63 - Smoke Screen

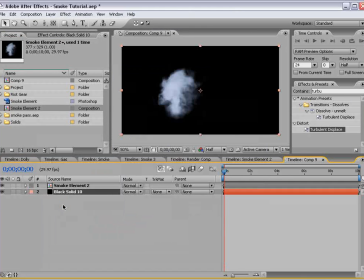Now, let's do black, put it at the bottom, and now we have our smoke element.
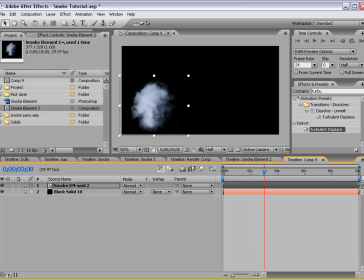Now the other thing we want to do is add a little bit of rotation. So I'll hit R, bring up the rotation, and again we're going to add a small expression.
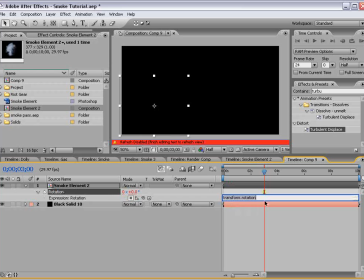So I'm going to alt click on the stopwatch, and we're going to type value. So that takes the current value. That means whatever our expression is, it'll add whatever the value is as well, and that way you can offset it later.
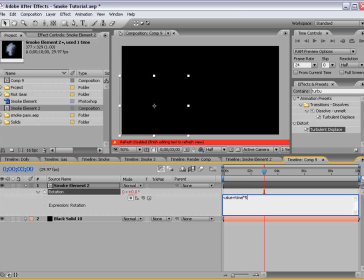So we'll do value plus time times 5. So we want it to rotate just a little bit.
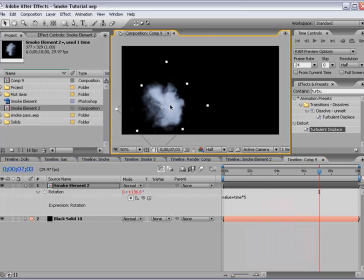So now we've created this one smoke element and we also want to make it 3D.
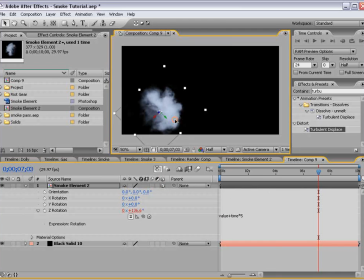So I'll hit F4, turn on the 3D layer switch, and then we want to start moving it around in 3D space.
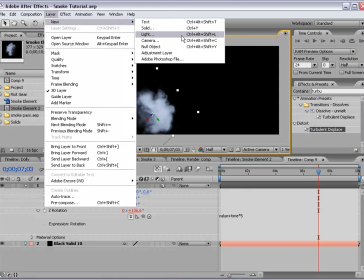So before we go on, let's create a new camera. Go 35mm, choose Choose OK.
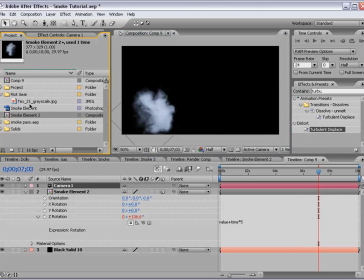And then let's also take an element from Riot Gear, this texture, and put it into the background. Turn on the 3D switch for it. And just above that black background actually.
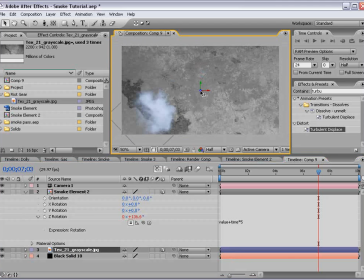And we'll move it back in Z space. So if you roll over the blue Z axis you can just push it back.
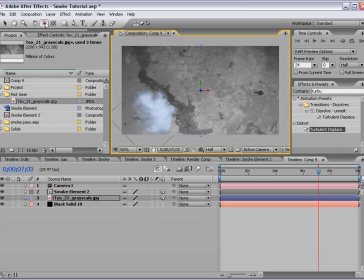Just like that. So now if I move our 3D camera around with the orbit tool you can see we have some depth. So that's going to help sell this effect. So what I'm going to do is duplicate the element. Choose edit, duplicate, and then we'll move it.
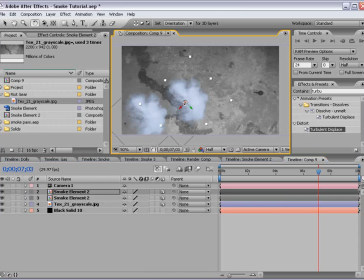And then we'll hit W, bring up the rotation tool, and we're going to rotate it just a bit, maybe scale it up, you know, just to add a little bit of difference between these two elements, even though they are the same. Of course you can have multiple elements to, you know, really make it unique, but you know, this works pretty well.
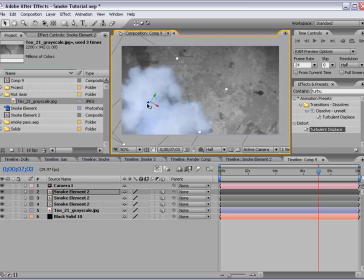So, again, we'll duplicate it, move it around, rotate it, you know, I'm pushing it in Z-space, and that way our camera is going to see some parallaxing of these elements.
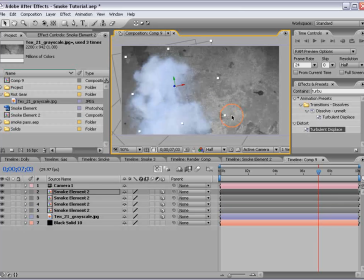And I can also move an element really far into the background, and then scale it up, and you'll see, you know, it just looks pretty cool. And then also you just want to rotate it so that it does look unique. Okay, so let's go and play with the color on some of these elements.
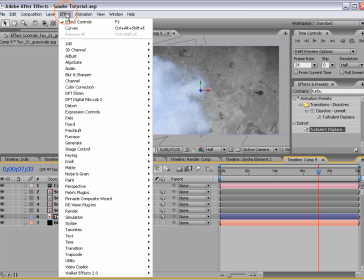So I'm going to take our texture and invert it, channel, invert, and then we'll choose effect, color correction, curves,
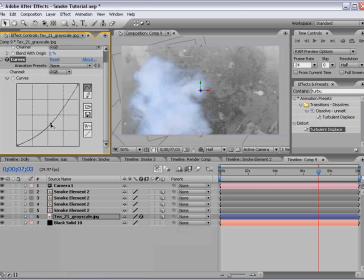and we'll just darken it a bit, and then we'll bring the red channel down and the blue channel up a bit so that we have a little color there.
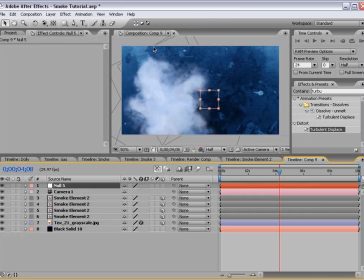And let's animate our camera. So I'm going to create a null object, make it 3D, parent our camera to our null, and then hit P, bring up the position of the null, and I'll just move it over a little,
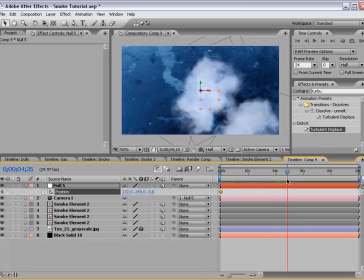set a keyframe, go forward a few seconds, and then just animate this. So now we have our animation, so now we can see where we want to add more clouds and how how we want to compose our shot,
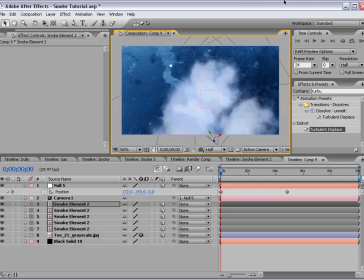so I'll just make a few more of these elements, make some big ones here to kind of blend in a little bit. Now I want some of the elements to be closer to the camera and that way they fly by a little bit faster.
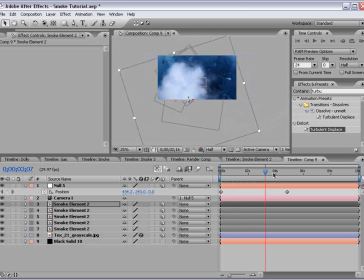So I'm going to move this one forward and so now you can see it kind of gets out of the way a lot quicker and even more.
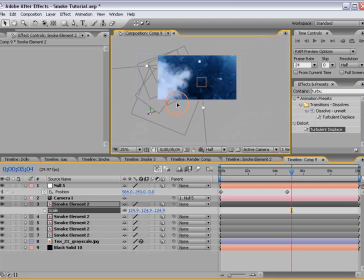So I'm just scaling them up and moving them around. and let's see so we'll just make a few more we can put some on this side
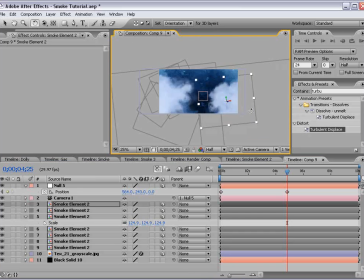duplicate offset it in z space and rotate it and